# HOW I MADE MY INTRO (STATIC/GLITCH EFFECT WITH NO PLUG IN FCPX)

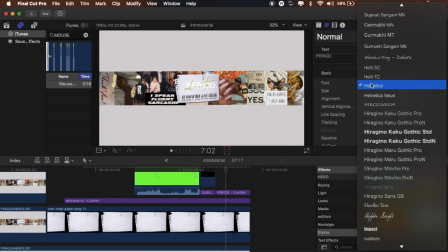period i love saying that you know period so the vcr text again and we're gonna change it to black
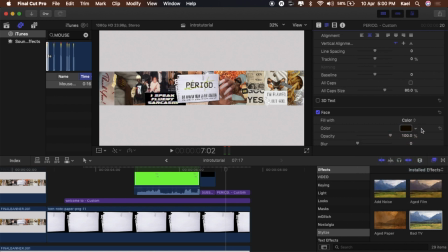again and then what we also going to do is so it's a little bit bolder a little bit bolder we're gonna add an outline to it once I do all of this nonsense make
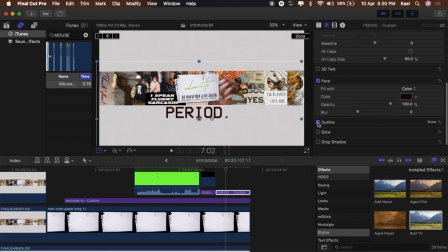it big like I said you want it to stand out so we're gonna add outline and we will put the outline in black obviously and then we gonna increase the width so it just looks like it's now in a bold front you feel me listen when you can't do what you gotta do
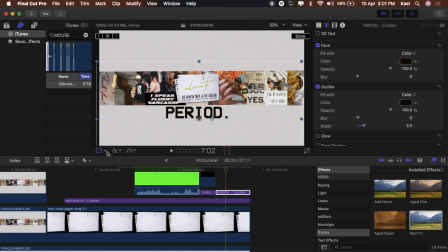you gotta make do you feel me so what so um let me just gonna position it wherever we want to position it and then next thing that we gonna do are
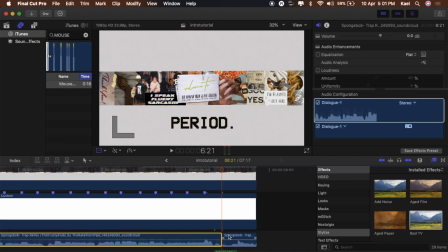we gonna do I'm just making sure I can't play nothing are we gonna cut out the music because we went to work
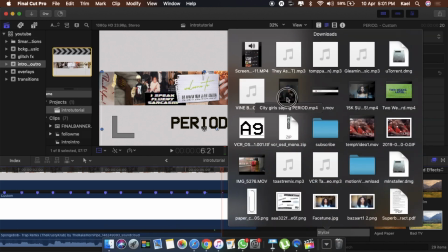we're gonna insert the city girl saying the word period I got this over YouTube I just got a video
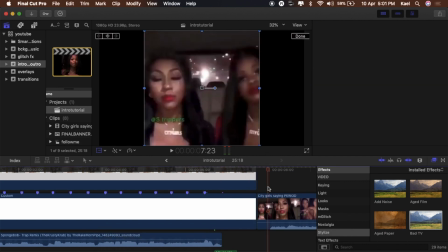converter thing and just downloaded that and got the period
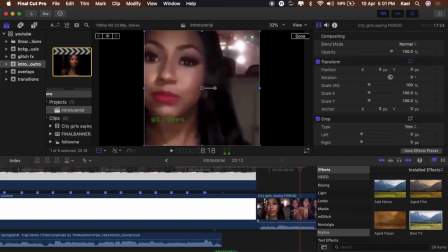the period uh you know i'm saying it and we're going detach the audio right click and then click detach audio and then you can
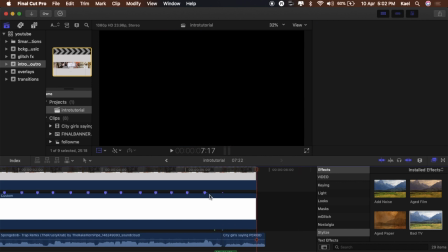get rid of the visual and just keep the audio so if you ever want to you know do that there that's how you do that there
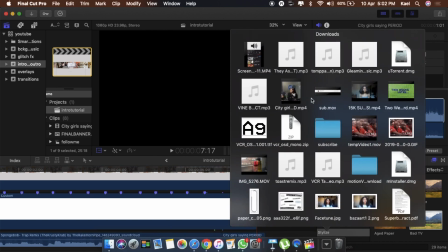and then we're going to add this little boom i don't know why i did like that this little boom effect i got off of youtube as well
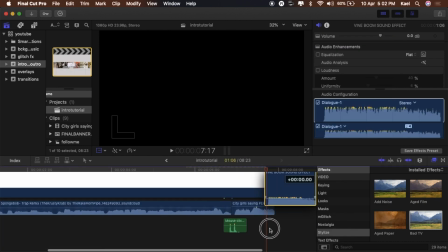i'm gonna drag that underneath the period to like emphasize the periodness of the word um that is coming up on the screen you feel me right cool
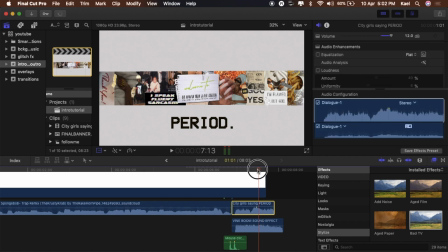you see me so i didn't realize but it wasn't in the right spot so we're gonna cut that extra we're gonna cut that extra off um that don't say nothing and we're gonna drag that back to where the word come up
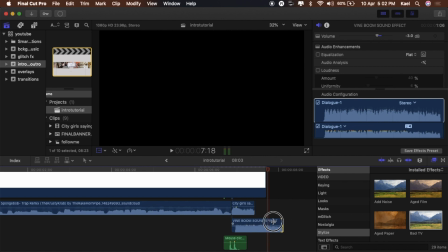cool so we got the period period period
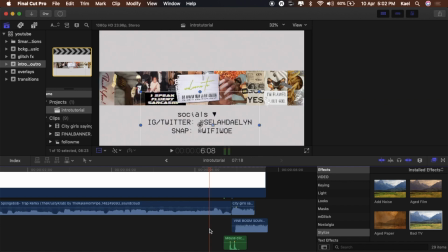cool and we're gonna drag that in because we don't need that extra stuff and
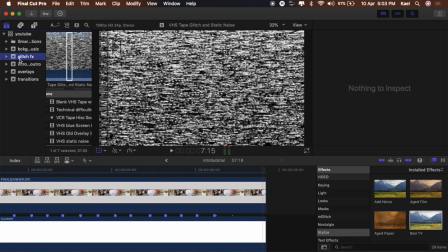last but not least we're gonna go back to this glitch fx now i'm gonna make my
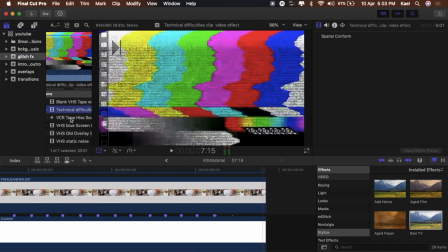i have a playlist that i put all my like my editing stuff in like
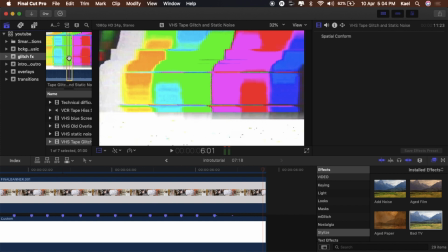when i go on youtube and i find stuff that i like i have a playlist so all the stuff i downloaded off of youtube and i just put in this folder so this is one of the
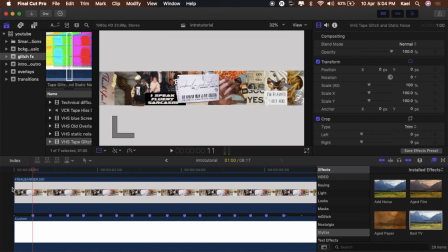there's one of the glitch things so yeah but here's the finished product let's watch it let's
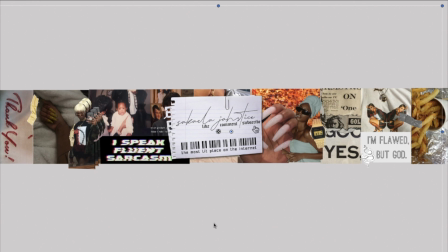admire it let's enjoy it okay did I okay
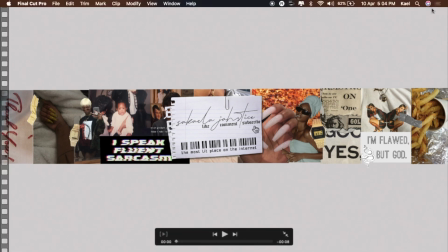let's enjoy it let's enjoy it let's enjoy it it's beautiful oh
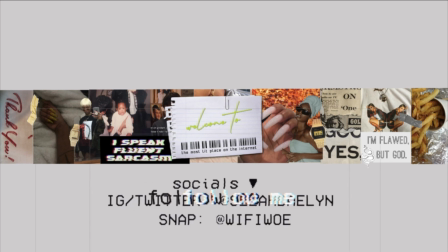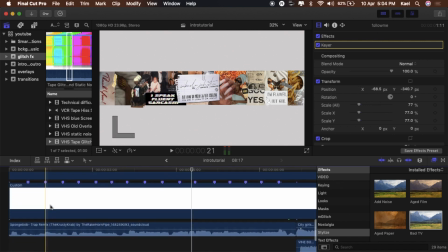so that's all that she wrote if you guys didn't enjoy it make sure to give this video a thumbs up if you want to see more videos like this like how to create
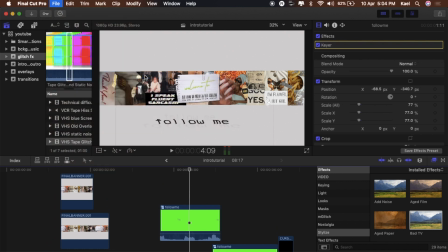things um let me know and i will be sure to do that honestly like i really enjoy this stuff um
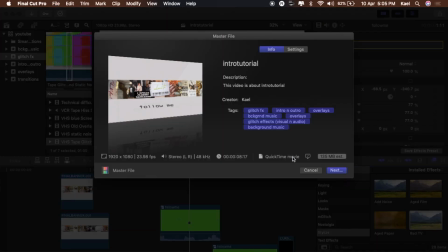but yeah guys if you have not yet subscribed make sure you subscribe to my channel because you know you want to be lit
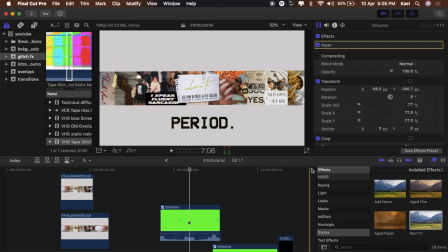with me turn on my post notifications so you don't miss out on any of my videos follow me on my social media and i will see y'all in my next one bye guys